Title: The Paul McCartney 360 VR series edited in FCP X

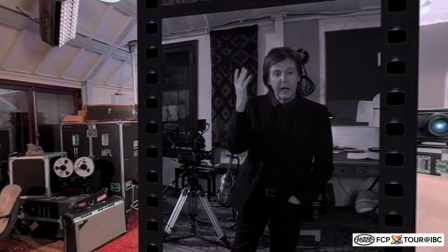742s
We were able to, like I say, build this environment, which is now, this is the version 2 of the job, but it's the same thing. Paul McCartney is still talking about the same story.
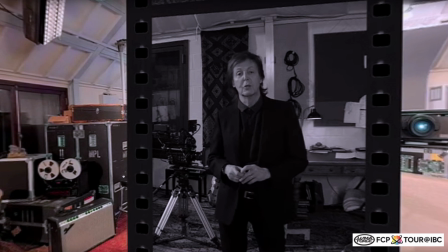754s
He's still talking about making the film and shooting it on film, and talking about Natalie Portman, and talking about doing sign language, and talking about Johnny Depp.
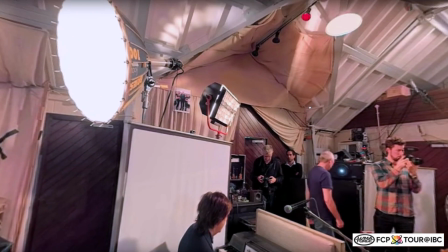761s
And in the background, we've got Paul McCartney sitting at his little Wurlitzer organ, quite happily playing away. And it became a kind of immersive thing. You're back in the room, you feel like you're in Paul McCartney's space again,
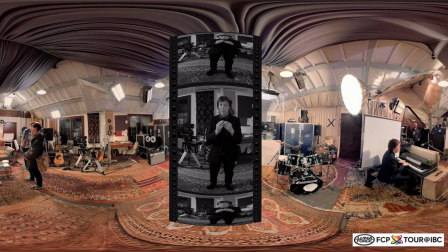775s
and yet he's still giving you a dissertation in front of you that is that is compelling, even though it's not,
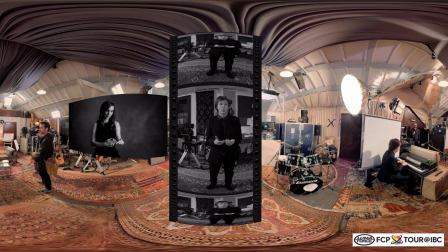783s
Paul McCartney in the centre isn't of himself in 3D. It's in a 3D space, but he's not in 3D. So that was, for us, a huge advantage.
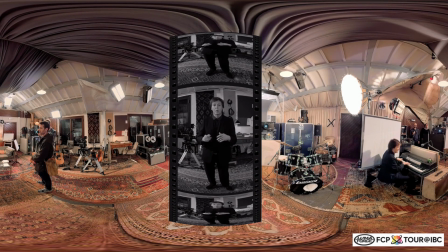796s
It meant that we were able to finish the job, essentially. The other thing that came up with this project is that Paul McCartney, when he originally made his video for this job, was, which is, like I said, it's called My Valentine,
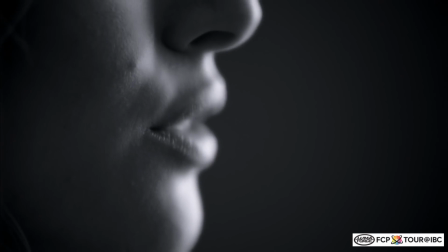813s
it featured Natalie Portman and Johnny Depp doing sign language to the song.
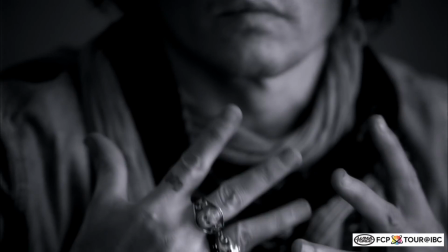817s
It was quite a nice little piece. It's black and white. It was shot on film, like I say, with a sort of Irving Penn backdrop.
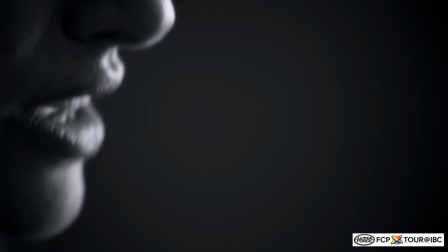823s
When they did it, they did a main video that was cutting between Natalie and Johnny.
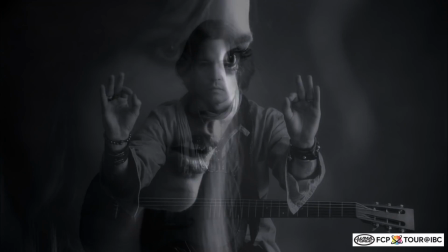828s
And then they did another version, or 2 other versions. It didn't get a lot of airplay, but they did one that was just Natalie Portman as a single take, doing the whole thing through, doing her sign language all the way through. And obviously another one just with Johnny Depp doing his thing. And there's a moment where he plays the guitar. So it seemed an obvious thing for us to try and present those 3 things in one virtual reality space.
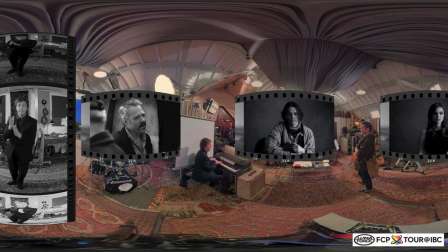851s
It's actually a kind of more useful use of 3 synchronized videos than you would get by watching them one after another. I mean, it was a really nice part of being able to go into VR for us. So what we ended up doing was synchronizing these 3 videos, and the synchronization, actually they cheated a little bit when they made the cuts.
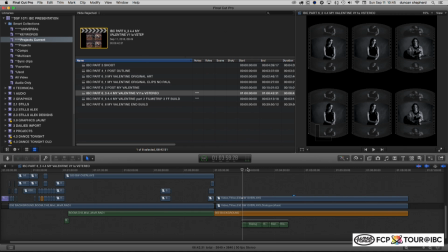869s
It doesn't quite, it's not perfectly in sync, and they had different frame rates. We managed to get everything back into its correct sync for the music, and eventually built this version of the video, which if you were watching inside the headset, you feel like you're inside a triangular room
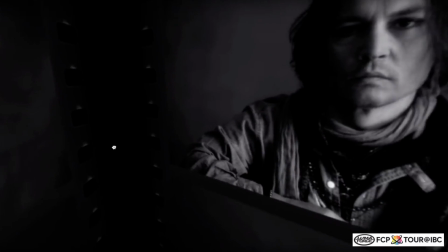890s
where you've got a big screen in front of you where you've got this image, and then one to the side of you here where you've got this image,
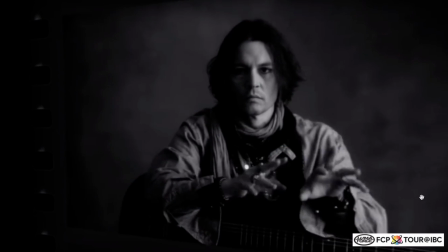897s
and then another one here where you've got Natalie, and you can, as a viewer, you're making the edits.
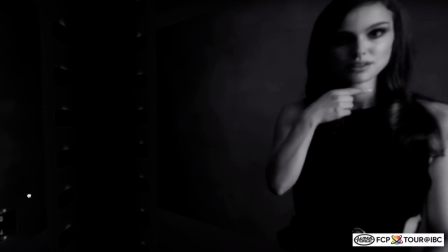902s
And I think in a way that this is one of the things I think where I read an article by Steven Spielberg saying, oh, you can't kind of control what people are thinking, and as a filmmaker you can't control people. I think that when you give the viewer some sort of agency or some ability to make their own decisions, they start getting invested in the whole procedure much more. And I think it's a more I think it's certainly equally compelling. I wouldn't say I can't really sort of comment on whether somebody likes somebody more or less, but certainly as it's almost analogous to an art installation. It's like going into an art gallery where you're just presented with 3 screens around. You never normally get this in your normal viewing world. We all look out to the screen in front of us. You're never inside the action. So one of the things I think is very interesting about VR is you can put the camera in, you can put it on the stage. You can put it next to the president whilst he's being sworn in. I think that the usage of the camera is not to put it where the audience sit. The usage of the camera is to put it inside the action or inside places I can't go. I want to be inside a nuclear reactor, or I want to be inside a volcano, or, like I said, inside the inauguration of the president.
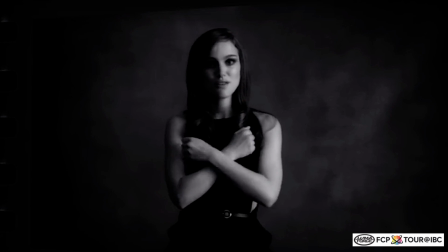969s
And in this case, you're inside the 3 videos. I mean, it's a kind of a nice and, for us, an interesting space to develop. Everybody gets caught up with the technology. Everybody kind of gets very kind of involved with, like, oh, right, we can do this special trick, or we can do this other thing. The story is everything with all these things. The narrative drove this piece completely.